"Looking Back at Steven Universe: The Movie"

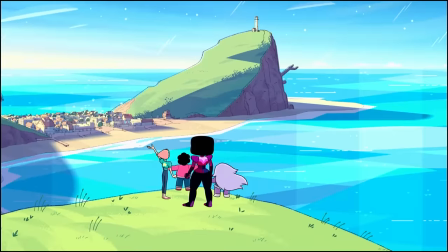(8:12)
Just like the opening song, this one doesn't exactly hit the catchiest of moments like some songs in this movie,
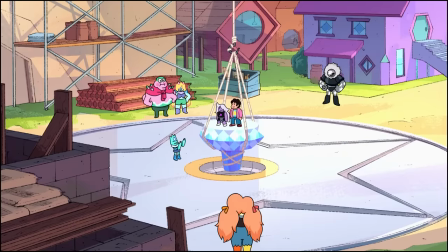(8:19)
including the next one, but it's still perhaps the Steven Universe, the movie-est of the songs here,
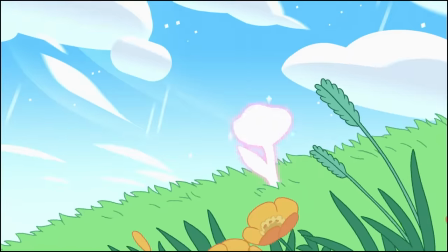(8:26)
and just makes for a really fun sequence through and through.
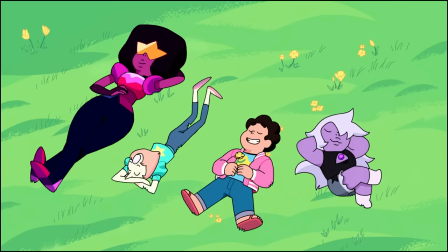(8:30)
In case this entire song that ends with "Happier Ever After, Here We Are" didn't tell you anything,
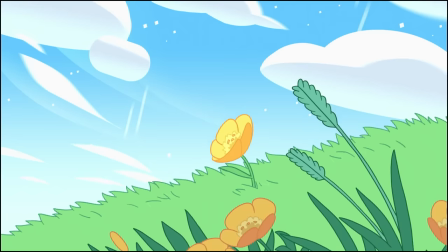(8:36)
Steven lying in the grass with his team and talking about how he wishes that everything would stay the same forever certainly does.
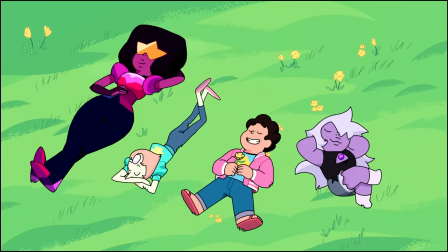(8:44)
And while this scene is perhaps a bit much in that regard,
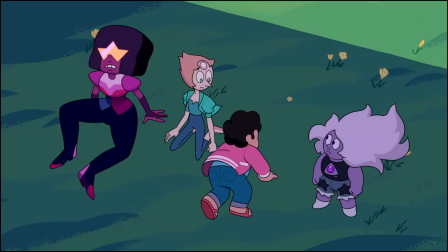(8:48)
it's entirely worth it for the immensely sick scene where Garnet looks into the future and immediately panics,
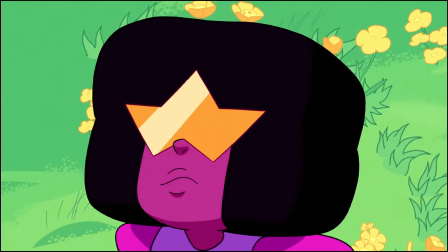(8:55)
as we cut to see an alien pink machine drop from the sky,
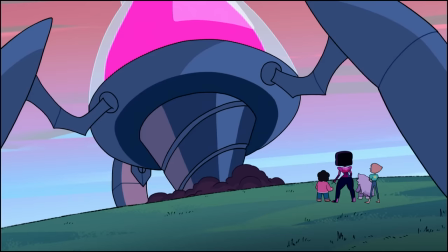(9:00)
helmed by a manic pink gem, as she begins to use it to drill into the ground.
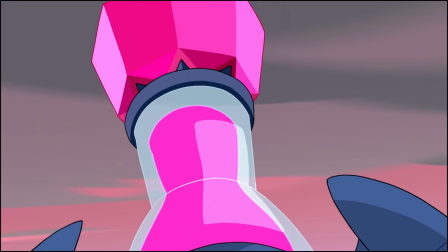(9:06)
And while yes, throughout this video,
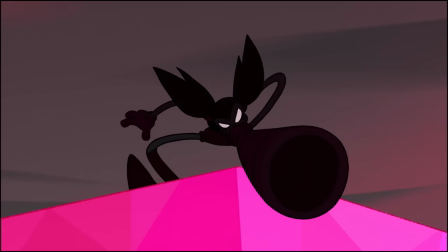(9:08)
I am going to talk about all the different ways that the drill as a plot device is handled so poorly throughout this movie,
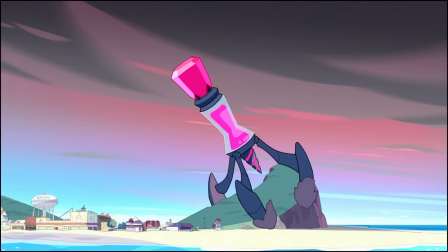(9:16)
watching this gem we don't know ride in on it is such a cool moment and is a great introduction to Spinell's character.
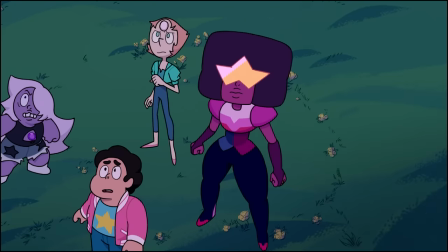(9:24)
Almost as great of an introduction as the next song, and arguably the most iconic of the soundtrack.
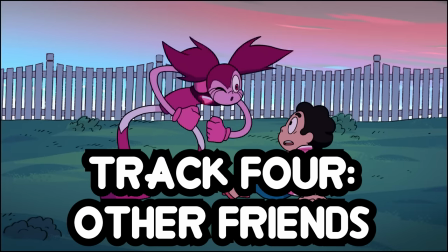(9:32) Gee, it's swell to finally meet her other friends.
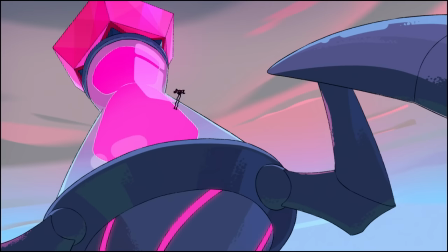(9:36)
throughout this video, even if I don't mention it, whenever I talk about Spinel,
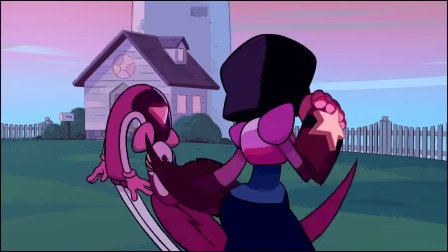(9:42)
you can assume two different things about her in any given scene.
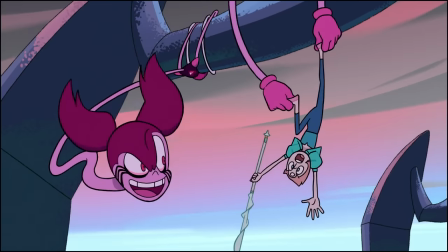(9:46)
One, Sarah Stiles gives an unreal performance throughout this entire movie,
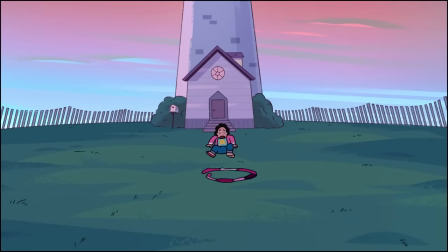(9:51)
and absolutely brings this character to life from the absolute jump.
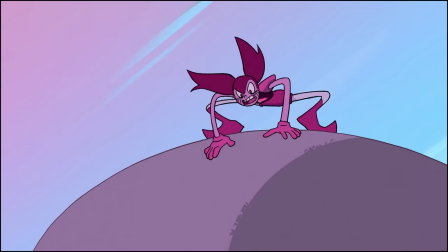(9:56)
And two, every single scene with this character throughout the entire movie
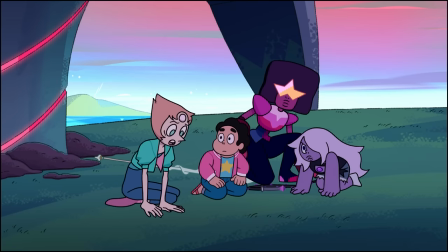(10:02)
has some of the best animation to ever come out of Cartoon Network Studios,
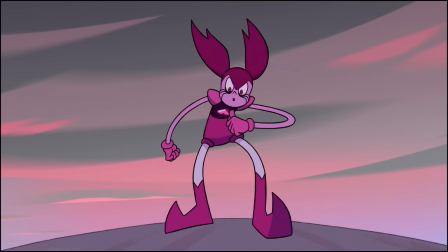(10:07)
and both of these things are immediately introduced in her very first song.
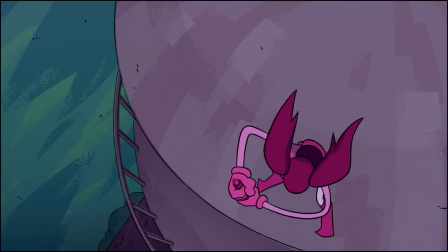(10:12)
After Spinel delivers this great monologue with fantastic vocal deliveries in every sentence,
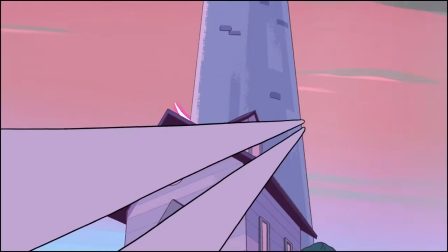(10:19)
she launches into her first song, Other Friends, and I have no idea where to start with this one.
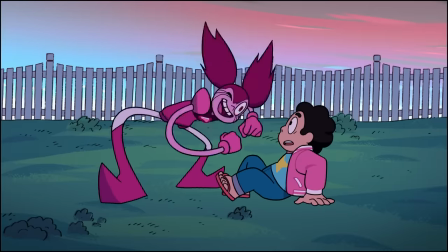(10:26)
How about the animation, which is just casually the best that Steven Universe ever has to offer,
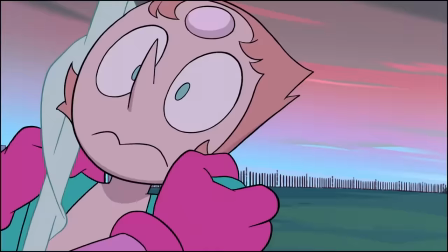(10:32)
as the rubber hose-esque cartoony nature of Spinel takes full advantage of the movie
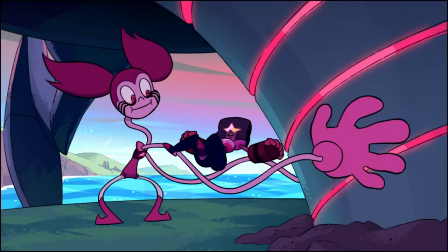(10:37)
budget to just have some unfathomably good choreography at every turn of this thing.
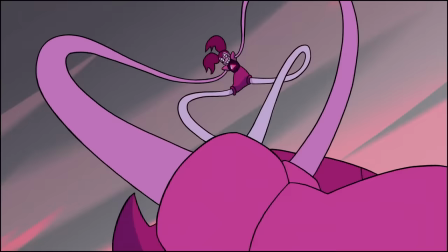(10:43)
Seriously, every single one of her movements in this one just feels so fun to watch,
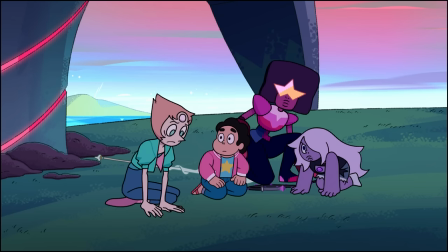(10:49)
and the way that it takes advantage of the setting is so clever that it just feels honestly
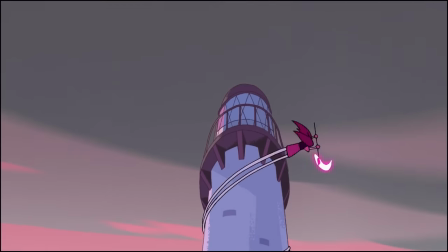(10:55)
unreal that somebody managed to figure it out in a way that ultimately makes it come out this smooth.
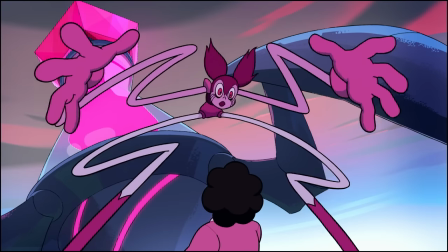(11:01)
Watching Spinel sprawl out across the entire screen or taunt a crystal gem in a different way is just so much fun throughout,
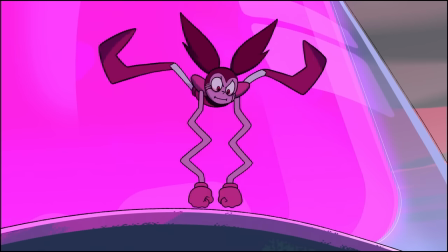(11:09)
as it really feels like this scene is a bunch of fantastic ideas that they use one
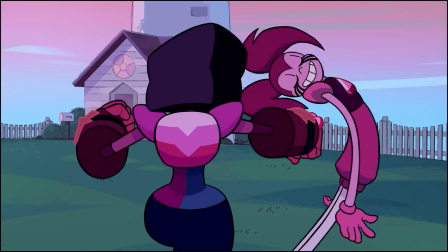(11:15)
after another in a way that just feels so special every time you watch,
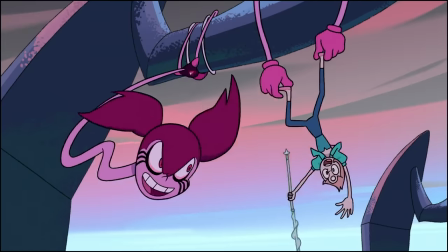(11:20)
as the movie perfectly uses Spinel's fantastic design so stinking well.
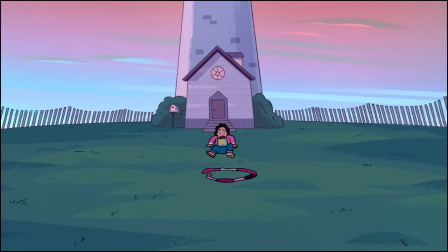(11:26)
But I'll save talk about her design for a little bit later in the video.
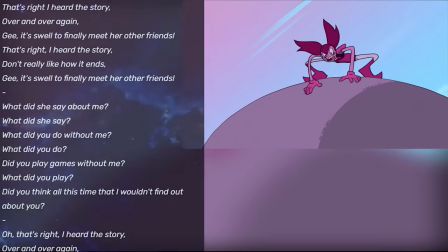(11:30)
For now though, I have to talk about Sarah Stiles' vocal performance during this one,
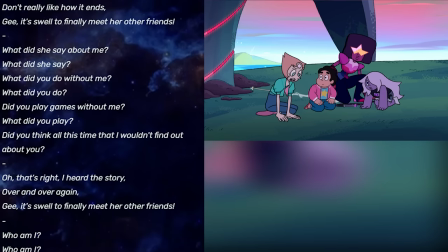(11:35)
as the way that she captures Spinel's manic anger is just so good,
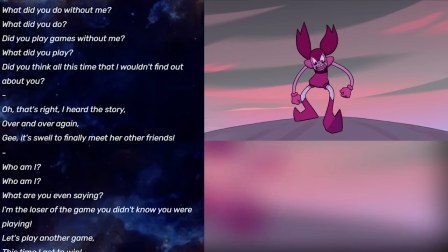(11:40)
as the character realizes that her worst fear has come true, as she's been completely forgotten.
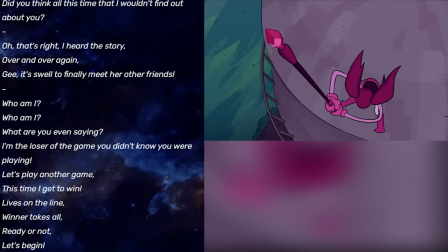(11:48)
Every expertly written line is delivered with such conviction,
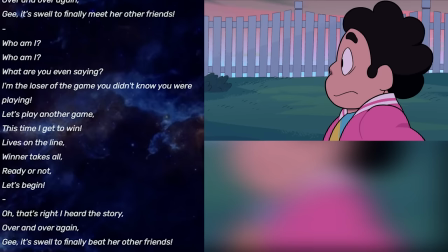(11:52)
as you immediately begin to sympathize with this character that's done nothing but try to kill the main cast,
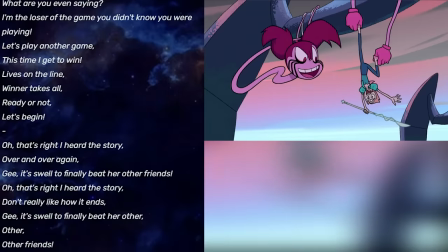(11:59)
in what ultimately becomes one of my favorite character introductions in all of animation.
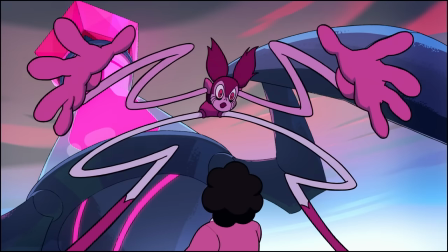(12:05)
And finally, I'd be remiss if I didn't mention just how ridiculously and almost unfairly catchy this whole thing is.